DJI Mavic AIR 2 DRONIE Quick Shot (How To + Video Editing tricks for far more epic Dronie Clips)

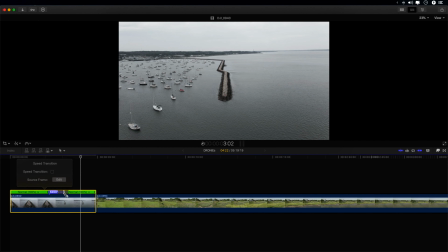You can see here if you turn it off completely, it gives it a very weird choppy effect. So I like to keep the speed transitions on there and smoothly transition in and out,
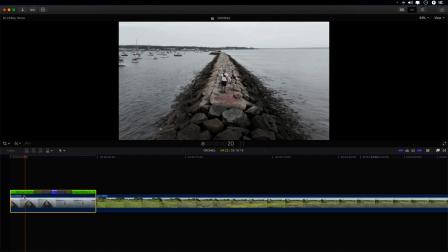so that makes it look much nicer.
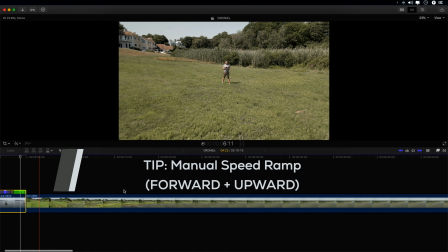Okay, so the next one I shot manually just by flying upwards and outwards.
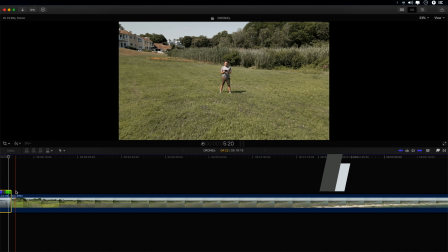Again, what we can do here is maybe cut off the first little bit so that we start with some movement, and then again go like a couple of seconds in, press Shift B, maybe go to this point here,
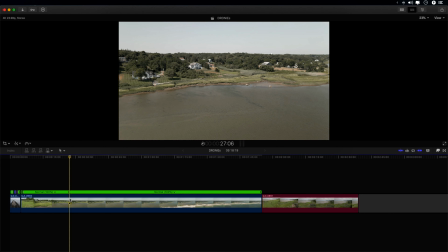press Shift B again, and then just do another 2 seconds. So 27, 29, something like this.
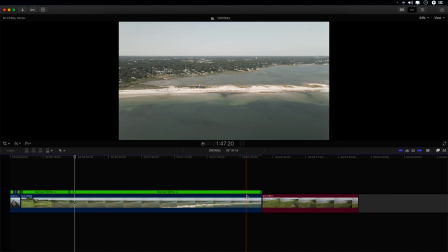Press Shift B again, and then go all the way to the end, which is 155. So maybe go down to 153, something like that. So the really cool thing is you can trick the viewer into thinking that the clip is over after the first speed ramp,
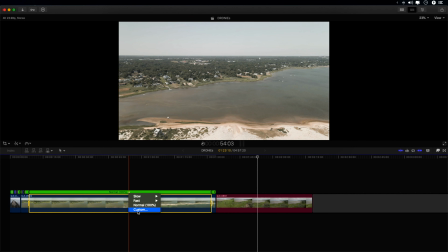and then you speed ramp again even further away.
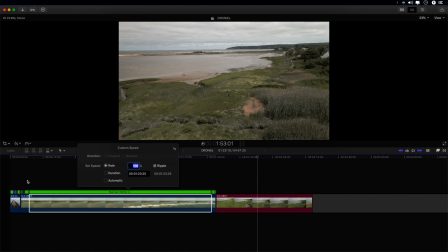So that's really cool if you have multiple one of those speed ramps and dronie shots in your video, and you do this one at 8000%,
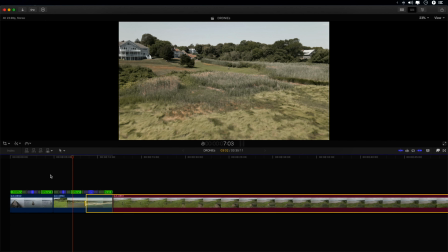then if you play this back, the viewer might think after the first one the clip is over,
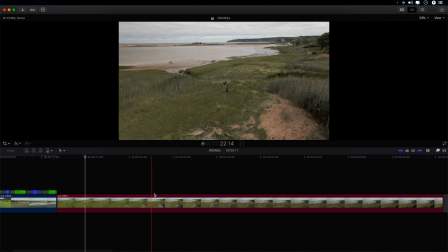and then it zooms into the second speed ramp and goes even further. And then what you can do for the last one is pretty similar to the first one,
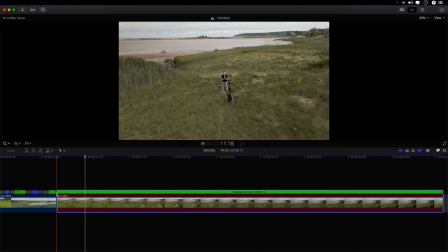but what you want to do first is reverse the clip so that you go from far away to close up again,
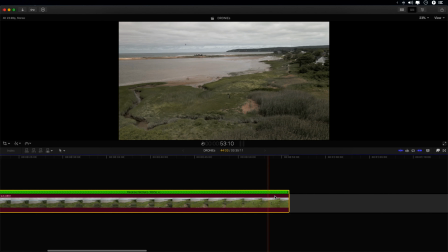maybe 2 seconds, Shift B, and then also at the end here I'm gonna leave a little bit more than 2 seconds.
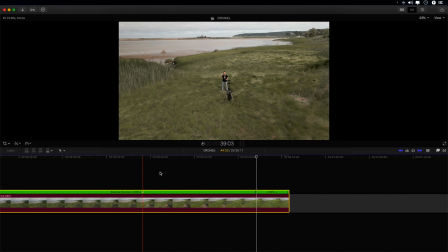Hit Shift B again, and then the middle you can do whatever feels good to you, maybe 4000.
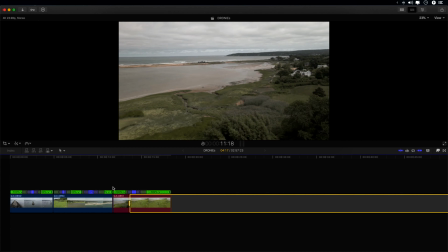You can see what that looks like.
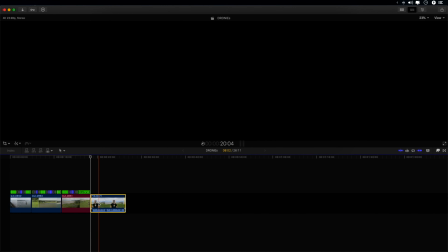And then what we can do is bring up a clip like this if you're making YouTube videos like I do,
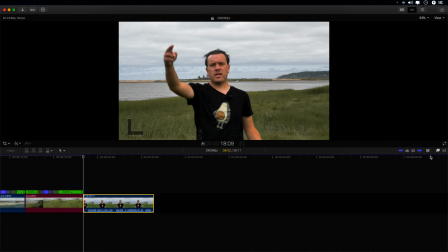and just simply put a transition between those two and grab
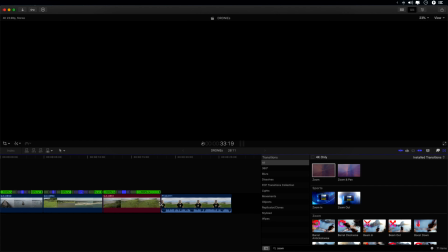the zoom effect and put them on top of the last two clips.
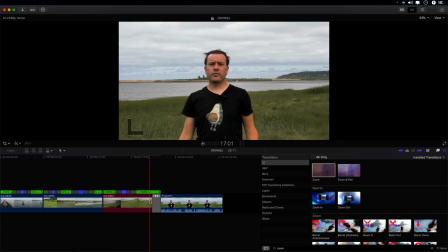It will tell you there's not enough space. That's fine. Create the transition anyway. And then when you play this back,
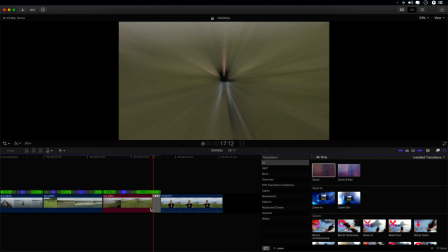then it basically zooms in to the start of the video, which kind of has a nice effect. All right, and that's already it for today. I hope you learned something. Now you know what the DRONIE Quick Shot mode does and what you can do with it in post, most importantly. Again, if you like this kind of content, please give it a thumbs up. Consider subscribing to the channel. There's going to be more awesome stuff every single week. And thank you so much for watching. I will see you in the next one.
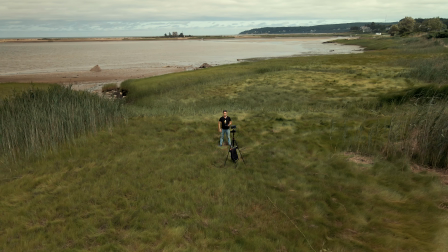Bis zum nächsten Mal.